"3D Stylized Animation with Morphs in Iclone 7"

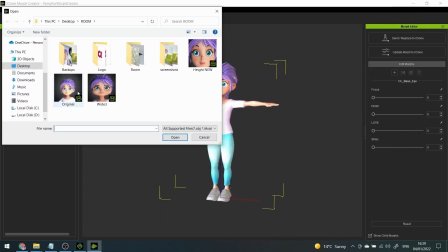Select the plus icon to import one of the new iAvatar files.
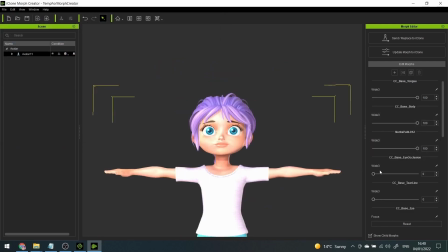You will get many new different sliders. Some of them will be completely useless, so feel free to delete them. The rest, slide them all the way to a 100% until you get the squashed version of your character. If something is missing, make sure you have the Show Child Morphs activated.
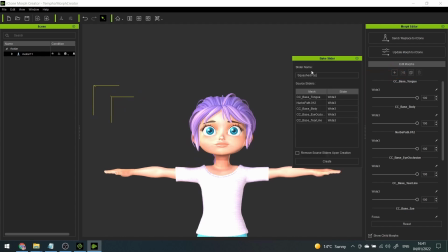Then press the baking button. Name the slider Squashed Face, for example, and don't forget to check the Remove Source slider upon creation box to keep things clean and organized.
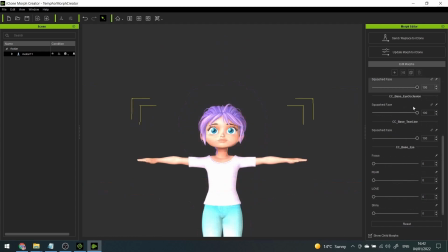Press Create, and now you have the Squashed Face slider ready. Slide it to 100 to check the result and all the way back to 0. We are doing the stretched face now. Repeat the steps.
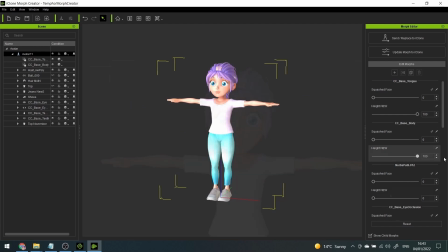Make sure to slide only the sliders for the stretched face to 100 and keep the rest to 0.
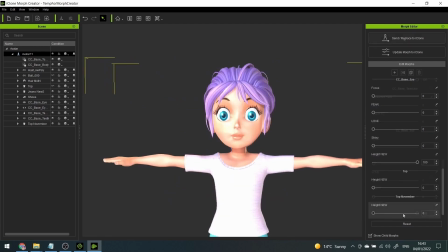Bake, name, etc. Okay, you can select the Update Morph to Iclone button. If it crashes, not to worry. Next time, try selecting the Send Replace to Iclone button instead.
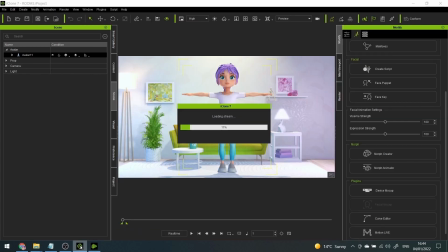Not sure why, not sure what the difference is, but it doesn't crash, so I guess there is a difference.
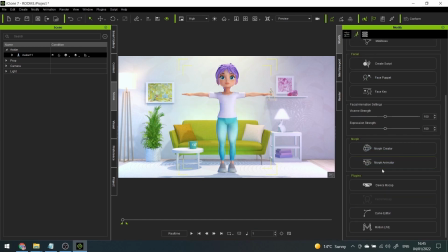I just don't know what it is.
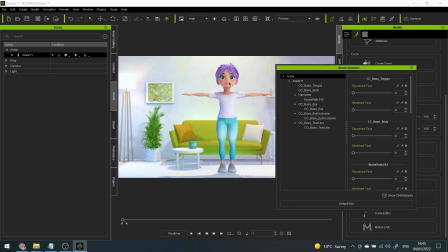Anyways, once your Iclone file is updated, you can find your new morphs in the Morph Animator box, right below the Morph Creator.
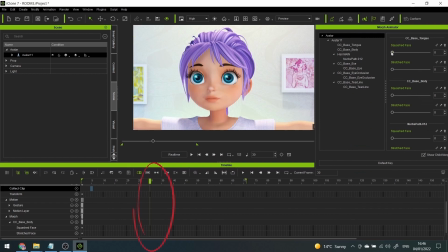Sliding these will create frame keys in your timeline.
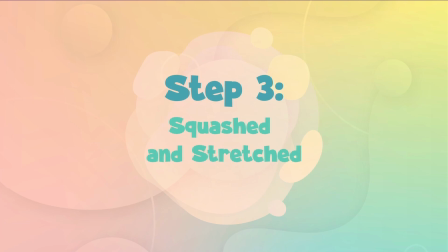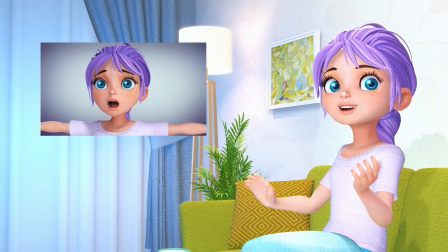Okay, I'll go through a short clip I created for the purpose of this video to demonstrate how you can take advantage of these new morphs.
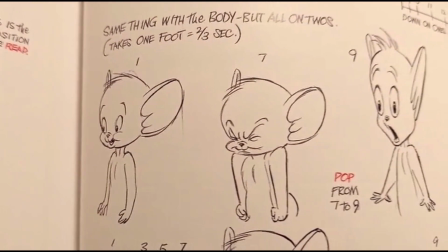Squashed and stretched faces are very commonly used when you switch from one expression to another in a very short time.
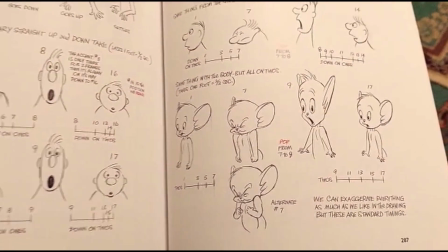It creates a more dynamic and interesting movement.
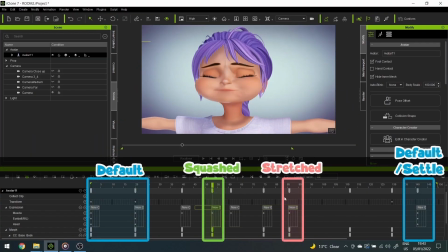Let's start with the 4 main poses: the default, squashed, stretched, and back to default.
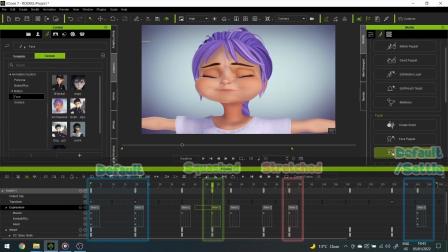As you can probably tell,
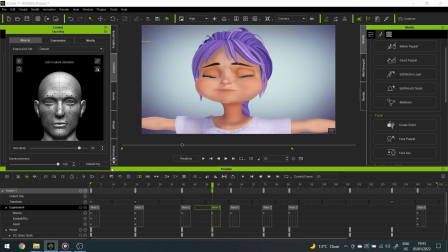I took advantage of the face key options in Iclone 7 to even further exaggerate the squashed pose by playing with the expressions. I moved the brow even lower, squeezed the eyes shut, puffed the cheeks, scrunched the nose, and moved the mouth even higher.
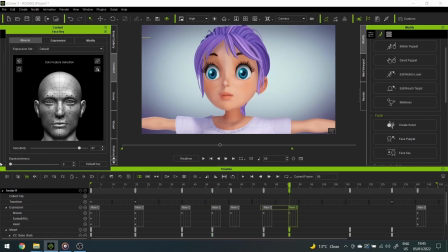For the stretched pose, I made sure to move the brows higher, widen the eyes, open the jaw as much as possible. I also added some morphs for the irises and pupils, which work on the same principle. They're optional.
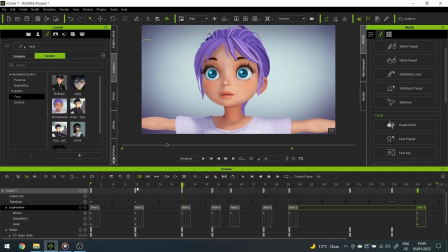To make the animation flow more nicely, I took advantage of another fundamental principle: anticipation.
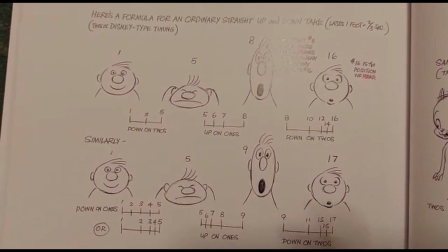Anticipation comes a few frames before a major movement. It serves as a preparation by doing the exact opposite movement.
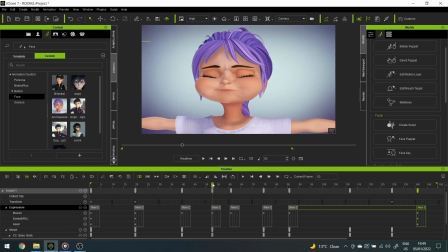For instance, Annie's squashed face can be considered an anticipation frame.
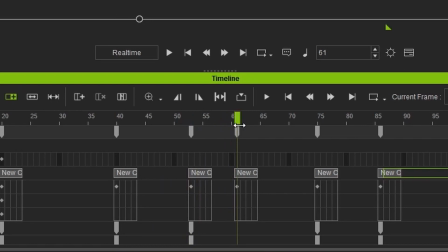However, because I'm keeping this position for a few frames, I decided to add another anticipation.
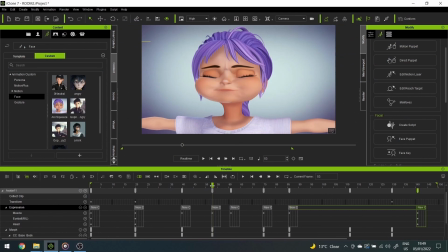Her super squashed expression is a major shift from the default,
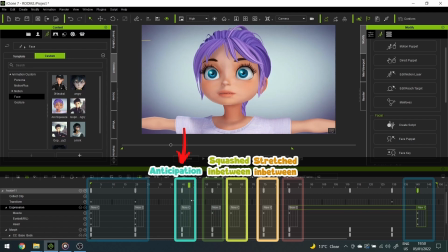so to suggest that there will be a movement soon, I make the eyes wider and move the mouth lower slightly. I don't spend much time or try to exaggerate anything here, just hinting that bigger opposite action is coming is enough.
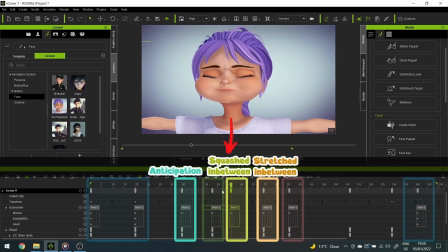Similarly, the next frame after the squashed face is slightly more exaggerated. This one is not necessary, especially if you're moving from squashed to stretched face as quickly as possible,
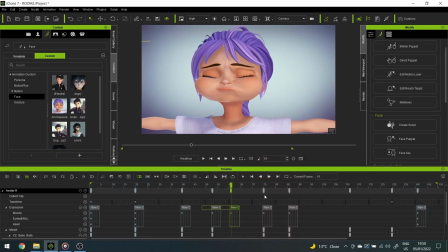but since I'm holding the squashed pose for a few frames, I thought it would look better.
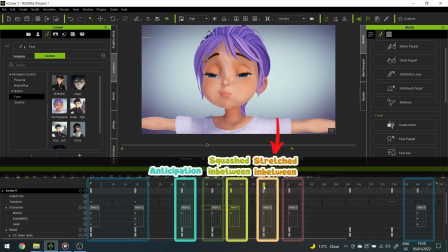And here, almost in the middle, I have an in-between. It breaks the movement and allows me to play with the timing of the animation for each element.
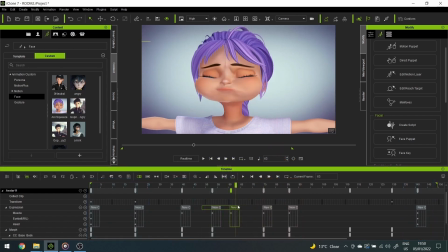For instance, in this case, I wanted to have the stretched face come sooner, but for Annie to fully open her mouth and eyes a bit later.